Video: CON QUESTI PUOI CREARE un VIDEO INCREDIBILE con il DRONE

Finalmente la primavera! Ciò significa solo una cosa: nuove escursioni e nuove avventure da filmare con il drone.
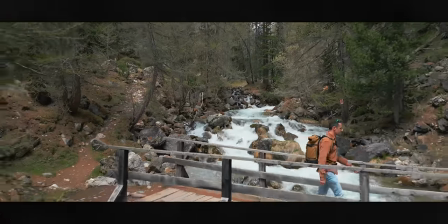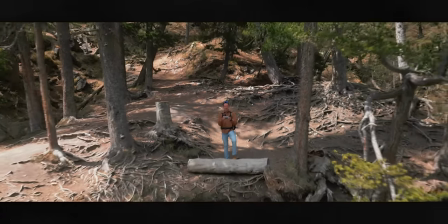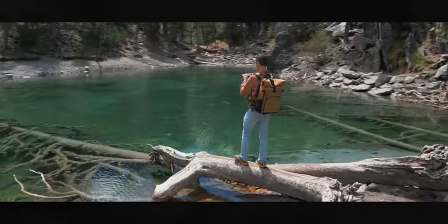Per portarci a casa un video e un ricordo indimenticabile. E allora iniziamo alla grande con 7 trucchi / consigli per creare questo video indimenticabile. Quale drone utilizzeremo? Semplice, il drone sul mercato più versatile, più pratico e quello col rapporto qualità-prezzo maggiore. Sto parlando del Mini 3 Pro.
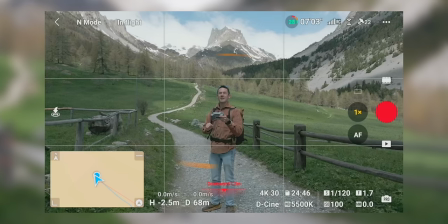(0:52)
Non da sottovalutare il fatto che ci potremmo selezionare e potremmo attivare l'active track,
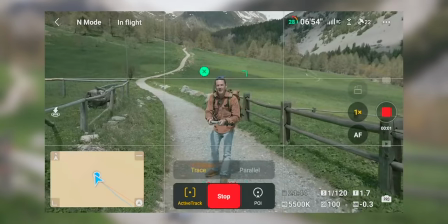(1:01)
traccia, go, attiviamo la registrazione e si corre e non tocco un comando,
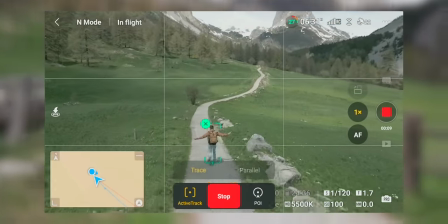(1:08)
lui mi seguirà senza alcun tipo di problema. Quanto è comodo nelle nostre escursioni. A mio avviso il miglior drone che un utente medio possa acquistare, ha già ogni funzionalità che si possa ricercare. Se volete supportare il canale, link in descrizione. Guardate che protagonista, sembra uscito da una fiaba.
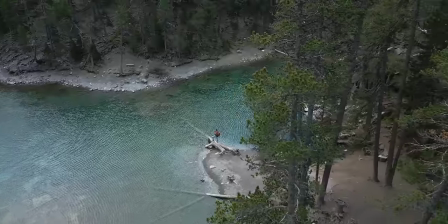(1:33)
E con le nostre riprese abbiamo il compito di valorizzare ciò che stiamo filmando. E come fare? Visto che abbiamo a disposizione un'autonomia di volo oltre ai 30 minuti, potremo realizzare più tipologie di ripresa dello stesso soggetto. Abbiamo un drone, sfruttiamo la sua potenzialità. Potremmo sfruttare il fatto che voli per spostarci nello spazio circostante e poter effettuare più riprese da più punti di vista.
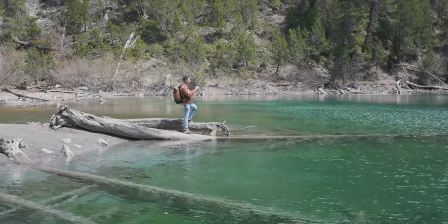(2:03)
Non può di certo mancare una ripresa di noi immersi nel paesaggio,
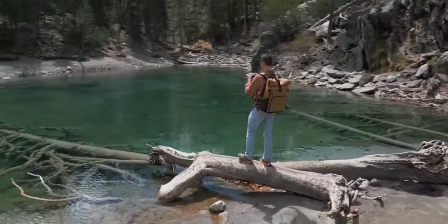(2:10)
altrimenti che ricordo creeremo? Potremmo prendere un'immagine direttamente da internet.
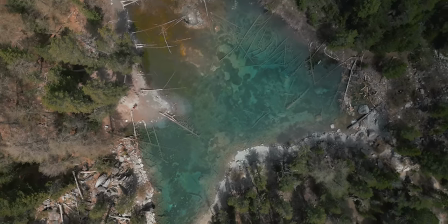(2:16)
Dall'alto, zenitale, in questo caso è d'obbligo per valorizzare i tronchi sul fondo del lago.
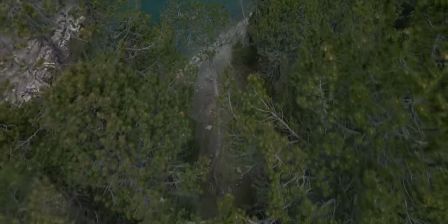(2:24)
Immancabile revealing shoot per svelare il lago.
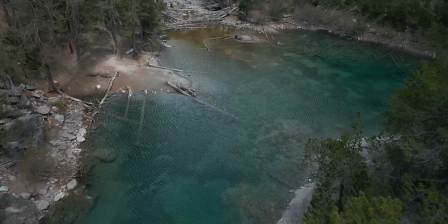Una bella ripresa all'indietro. Finiscono qui perché, come sentirete, ho terminato la batteria. Oggi c'era tanto vento e si sono esaurite veramente velocemente. Voi con un po' di fantasia continuate da differenti angolazioni. Evitate questo errore.
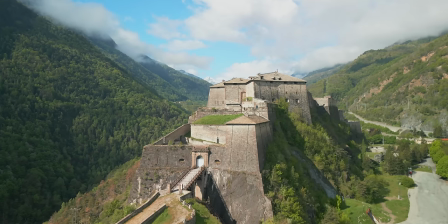(3:01)
Si tende spesso a volare distanti e soprattutto alti di quota per evitare gli ostacoli circostanti. Sicuramente volare alto ci regala una ripresa degna di nota. Per fare l'esempio della ripresa lontana ho un problema. Non sono loggato alla DJI Fly e chi se la ricorda più la password? Per fortuna mi viene in aiuto NordPass, che è anche chi supporta questo episodio. Con un semplice click riesco a recuperare qualsiasi password, in questo caso quella della DJI Fly. Ve ne avevo già parlato e da lì in poi è diventato il mio gestore di password. Il mio rapporto con le password è svoltato, tutto più veloce, più semplice e soprattutto molto più sicuro,
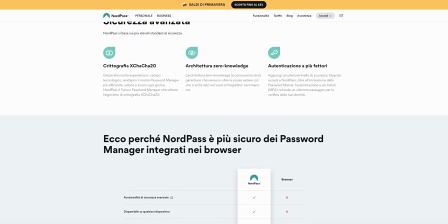(3:47)
in quanto NordPass cripta i dati sia dal nostro computer al cloud
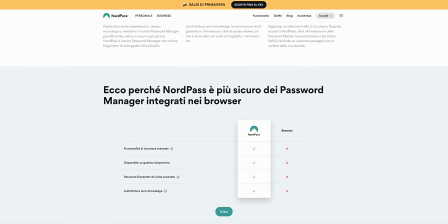(3:51)
sia all'interno del cloud con un algoritmo di ultima generazione, sicurissimo, sicuramente meglio di un block notice o di altri mille metodi.